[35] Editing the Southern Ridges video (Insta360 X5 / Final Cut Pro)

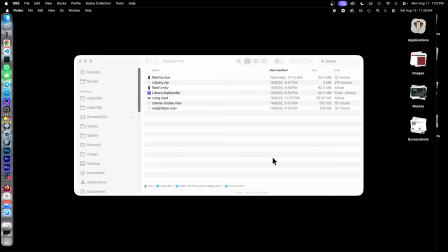0s
We have just published the Instagram reel for the Southern Bridges Run by the Singapore Frontrunners. In this live stream, I will explain how I created the video. But first, let's take a look at the video that we published.
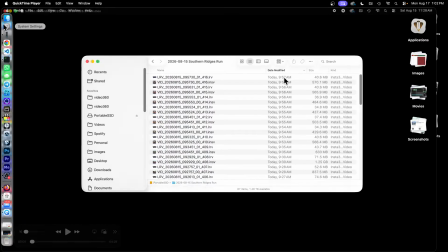14s
It's over here, my Finder. I call it Reel1.m4v.
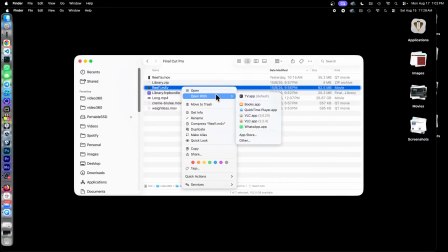20s
This is the video that we published to Instagram Reels as well as YouTube, TikTok, and RedNote.
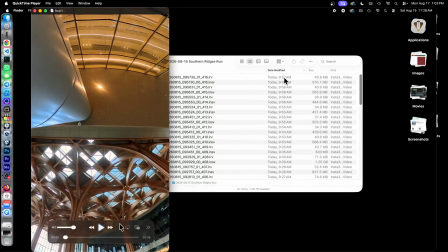29s
And here it goes.
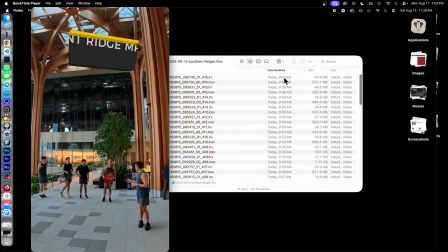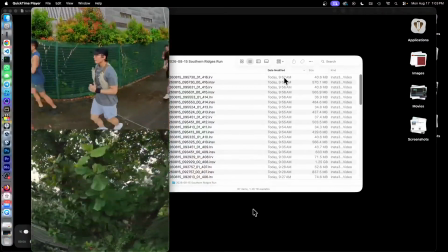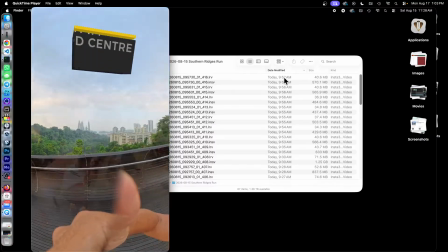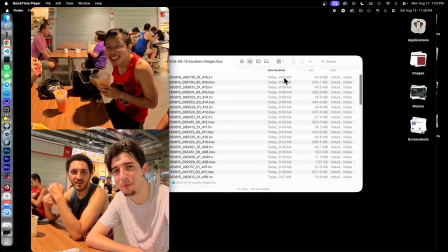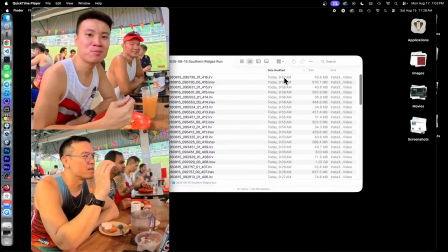61s Don't worry, everybody will.
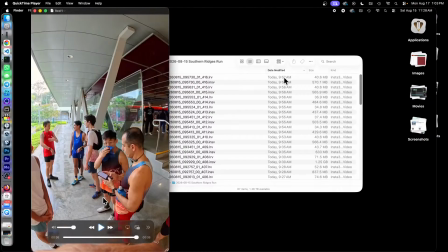67s
And that was the video where we published. In earlier runs for previous weeks, I used to have two videos. One video for the running and the warm-up, another video for the cool down and the social, the brunch after. For this particular video, unfortunately, I was a bit late. I missed the cool down.
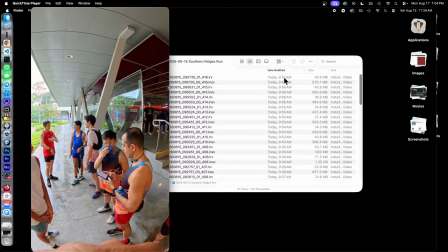86s
So since I lack the content to create a second video, I put everything into one single video. So this is a 36-second video of everything from the running to the brunch later. So yeah, everything's all compressed.
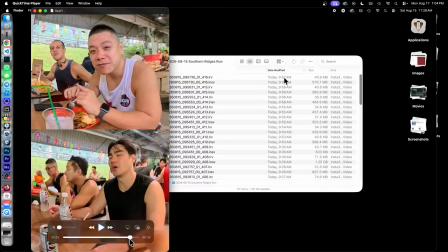103s
But things that I find interesting about this video, this is the first time that I'm using color adjustment.
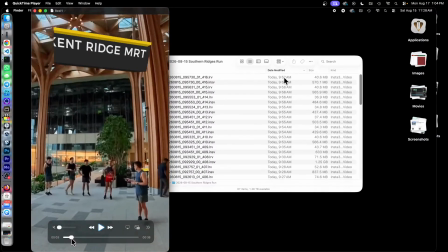112s
So notice that the colors are quite saturated. Some points maybe a bit too much.
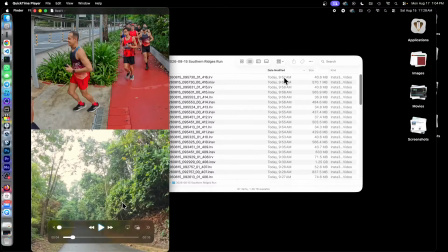119s
Notice here that the red colors pop very much, which is good because the folks who are running our Singapore Frontrunners t-shirt, singlet, the colors will pop up quite nicely. However, the problem is that anything red will also pop up, including this red path here.
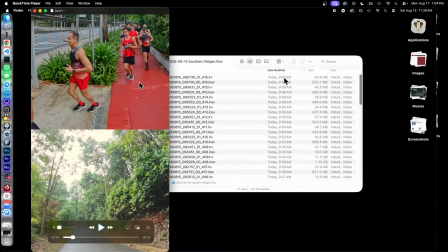138s
Do I like it for future videos? Not sure. Maybe I'll think about it again. I'll show you later how I created this video, the color adjustment. Now, the other thing interesting about this video is that I also use color adjustment for the lower part of this video.
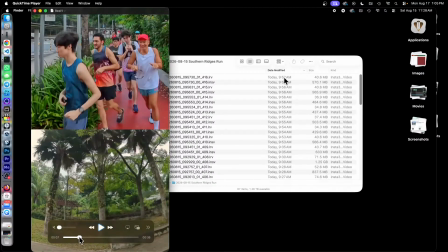157s
This lower part video is supposed to show the scenery,
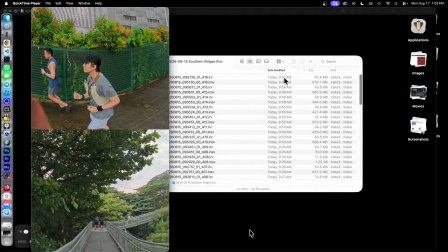162s
but I found that the scenery was a bit too clashing with the running on top, right? I'm trying to feature as much as our runners as possible, and this bottom part here, the running, was a bit too distracting.
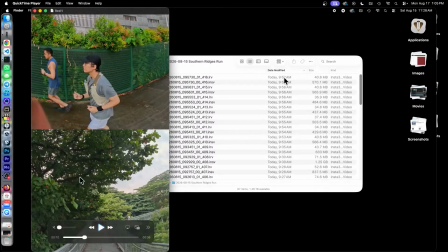176s
What I did was that I desaturated the lower part of the video. So I reduced the saturation of this video so that make it more dull. That's why you can see that the green is not the same. The green here is very nice, bright and vibrant, full of saturation. Over here is kind of dark and dull. It's desaturated.
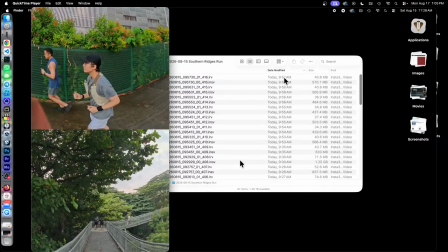193s
So I'm hoping that this will help our viewers focus on the activity happening on top, not the ones happening at the bottom. Yeah. In any case, I'm aware that if we are posting this on Instagram Reels means that the lower third of the video will likely be
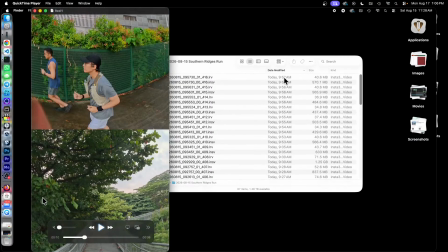209s
kind of ignored, because the lower third of the video will contain the Instagram titles. And in any case, I'm going to focus on the lower upper half with the saturated video, and the lower half, since it's desaturated, it will have less interest, and also the titles will be at this lower third.
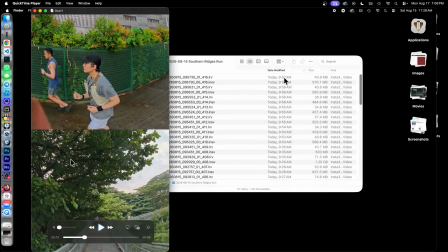227s
Therefore, there'll be less interest on this lower part of the video. Yeah. Let's see.
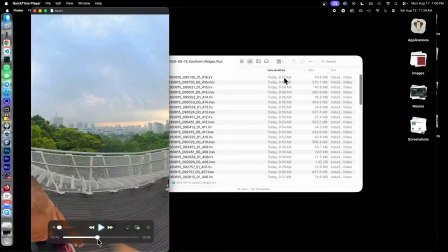232s
Other interesting parts of the video is that so the music is a bit different also.
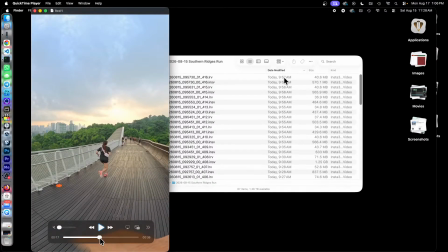239s
This is a Hindi piece of music, Hindi-English kind of piece of music by Martin Garrix.